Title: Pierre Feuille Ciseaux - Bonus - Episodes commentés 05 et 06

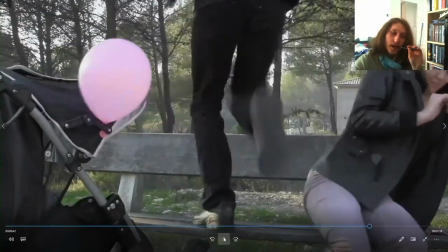Donc là, on sent qu'il y a une menace qui se rapproche. Tout, c'est bien.
Non, mais il y a des gens, je vous jure, c'est n'importe quoi.
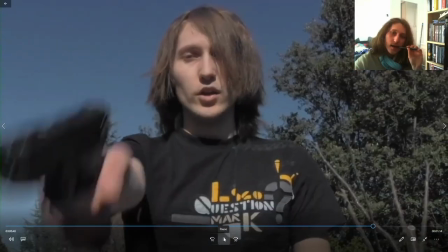Ta gueule.
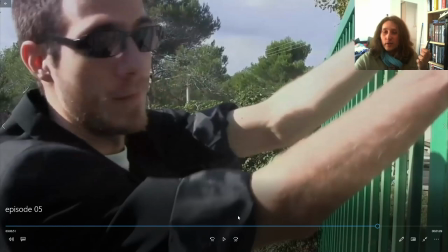Là, si vous avez pas eu des frissons la première fois que vous avez vu ça, je comprends pas. Moi, j'en ai, alors que c'est moi qui ai fait le montage. Là, le truc prend un tournant.
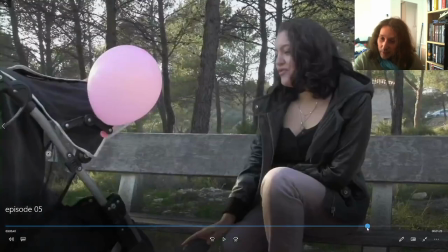La pression monte, le danger est imminent avec la musique.
On a fait un petit tour, c'est bien.
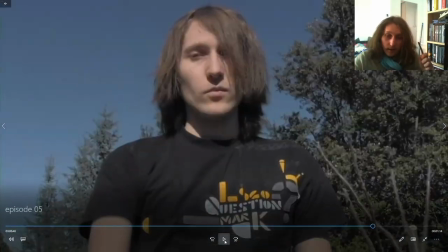Non, mais il y a des gens, je vous jure, c'est n'importe quoi.
Là, la musique est très forte.
Ta gueule.
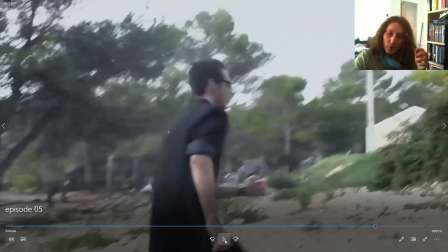Et là, elle bat son plein avec un gamin qui court, qui regarde derrière lui. Franchement, là, on sent, il y a un danger, tu vois. et
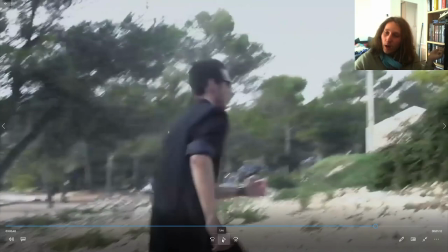Stéphane qui tue une passante, quoi. On est vraiment sur un level de...
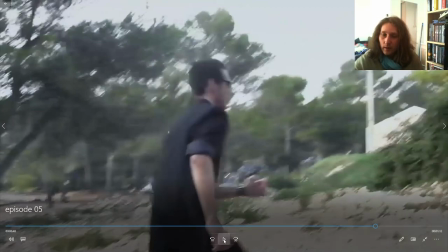Pour moi, c'est vraiment un moment très très fort dans le film. Et clairement, là, clairement, à ce moment-là, on le range carrément dans la catégorie des méchants.
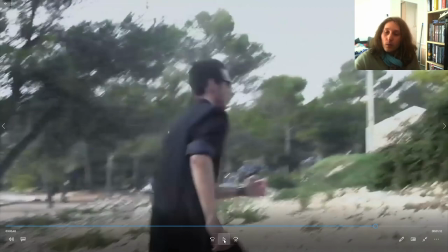Il n'y a aucune autre explication. Et donc, on a vraiment peur pour le personnage de Gamma. On voit que Stéphane ne rigole pas, il ne rigole plus, là. Là, on a peur, quoi. Et la musique nous fait bien ressentir.
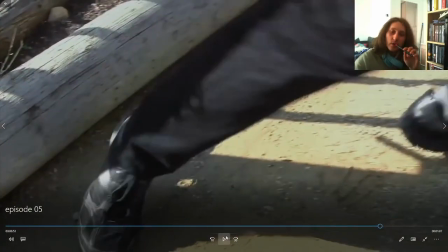Donc ça aussi, on l'avait filmé au parc où on s'est fait edge.
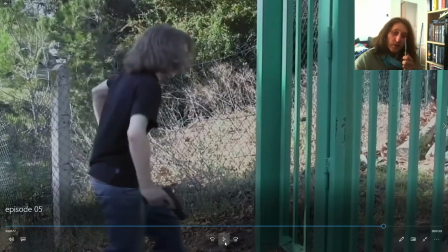C'est l'un des premiers effets que j'avais fait, ça aussi.
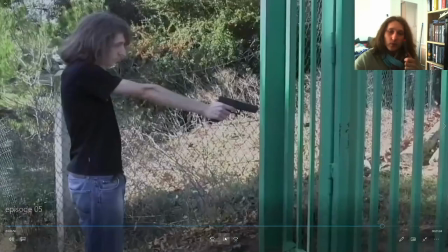Le truc qui s'en...
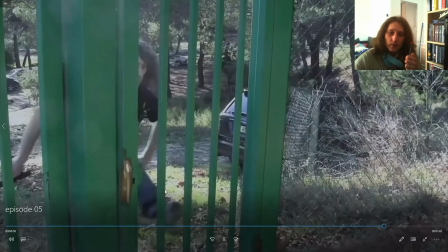C'est... Voilà. C'est le truc qui vient.
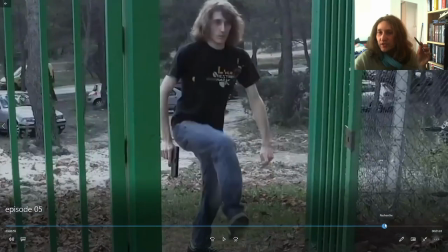Tout au long de la scène, excusez-moi, tout au long de la scène, j'ai essayé de faire en sorte qu'il y avait un filtre progressif de nuit qui arrivait.
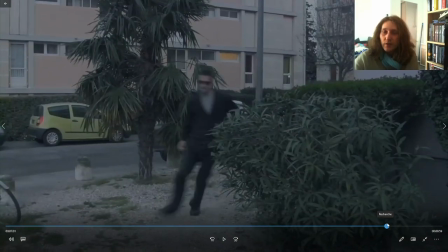Ça n'a pas très bien marché, il est surtout visible ici, du coup on a l'impression que la nuit est tombée un peu d'un coup.
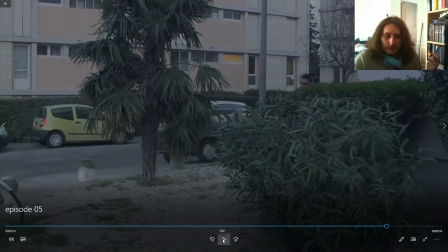Et j'ai fait comme j'ai pu.
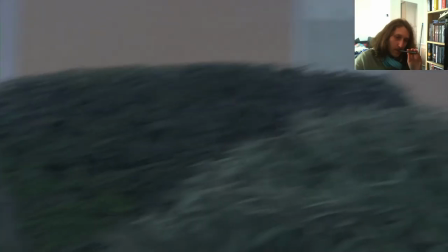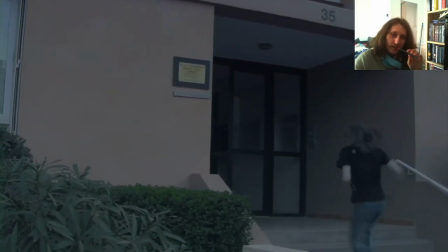Avec le choc.
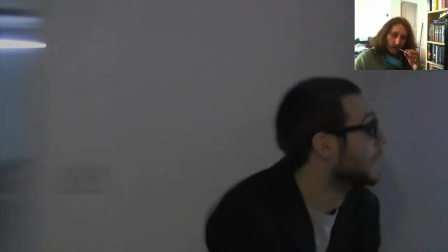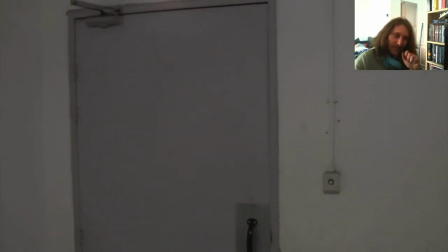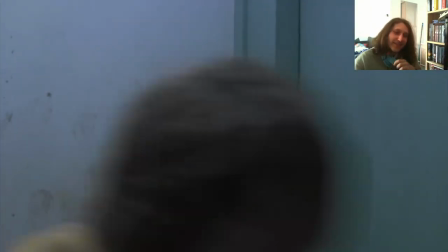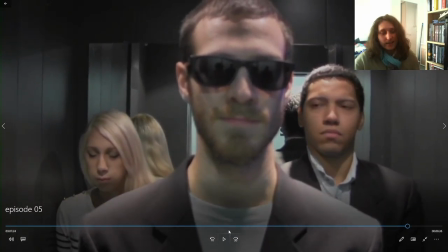Petit gag que j'ai hésité à laisser. Mais en vrai, je le trouve bien.
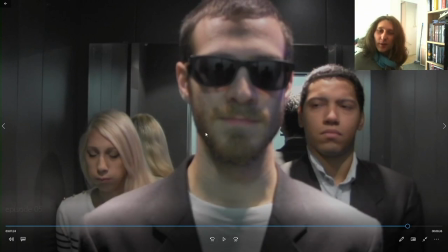Il n'y a pas de raison d'enlever. Avec trois personnes dans l'ascenseur, le petit clodo qui a pété.
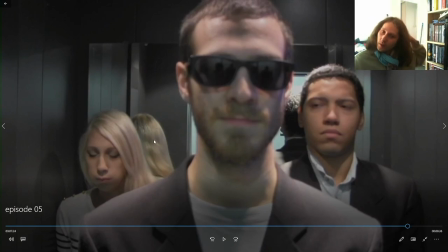D'ailleurs, je te salue très fort, chère cousine. J'espère que tu vas bien. Elle avait.
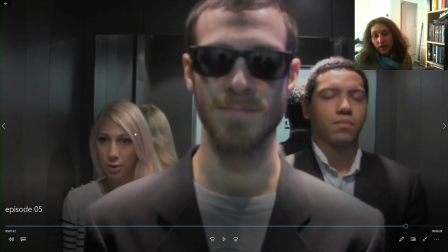Je la vois très rarement, donc ça, c'est ma cousine.
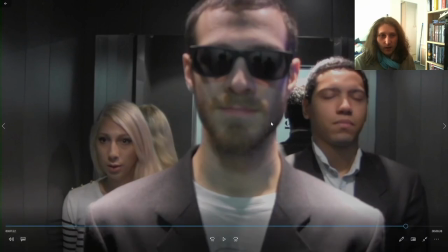Et quand j'ai écrit cette scène, je savais tout de suite que c'était elle qui devait la jouer, quoi. La femme qui pète dans l'ascenseur, cette personne. Ah, je dis pas ton nom des fois que t'as pas envie que ton nom soit public. Je vais dire H, voilà, tout simplement.
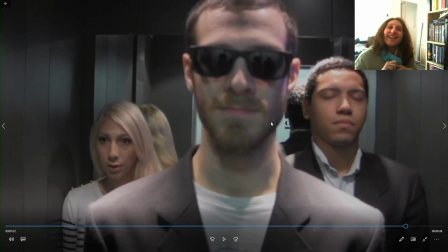La femme qui pète dans l'ascenseur, H. Voilà, il me fallait H. Et pareil, quand j'en ai parlé en disant ça te dirait, j'ai écrit un truc, je pensais à toi éventuellement.
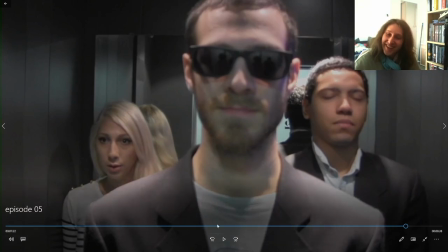Et quand je lui ai dit, elle fait Ah oui, je veux le faire. Voilà. Et comme ça, je chie dessus.
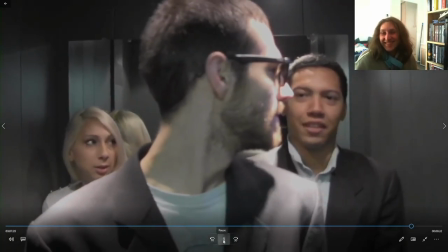Enfin, monsieur, il y a des personnes ici avec vous. Mais c'est pas moi!
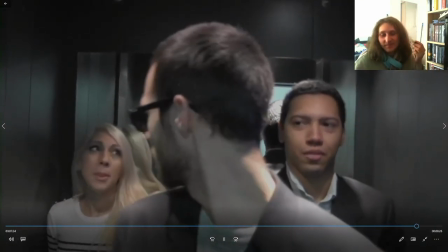Ah, mais bien sûr! Bien sûr! C'est pas moi! Devant madame, en plus! Mais c'est pas moi! C'est pas moi!
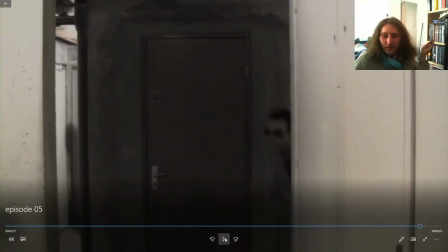Enfin, on va pas s'attarder 150 ans, hein. C'est une blague pipi caca. Il n'empêche que je la trouve marrante.
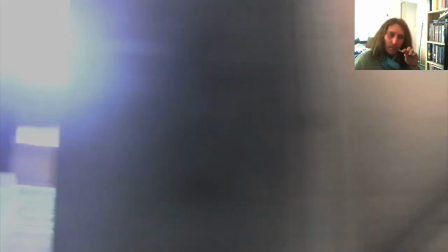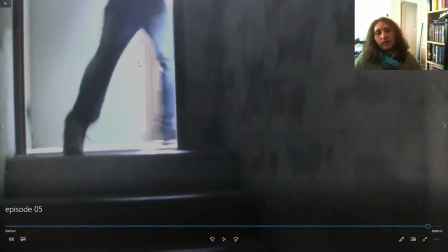Là, ce qui m'embête, bon, c'est que c'est. Là, il y a du soleil alors qu'on est censé être en pleine nuit, quoi.
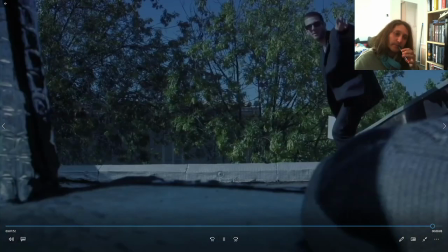C'est fini, Gamma! Je te parie que je peux sauter sans me blesser. Tricheur. A plus. Putain, ma jambe. Putain.
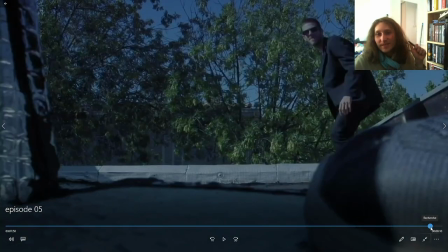Ok, deux choses. Ça a été filmé devant un fond vert.
C'est fini, Gamma.
Alors, pas ça.
Hein. Je te parie.
Là, on était vraiment sur un toit, pour le coup.
Je te parie que je peux sauter sans me blesser. Tricheur.
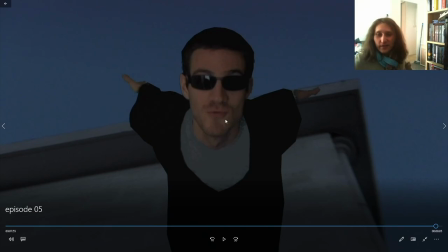Ça a été filmé devant un fond vert. Donc, il a fait simplement comme ça. D'ailleurs, je vais vous montrer un truc juste derrière.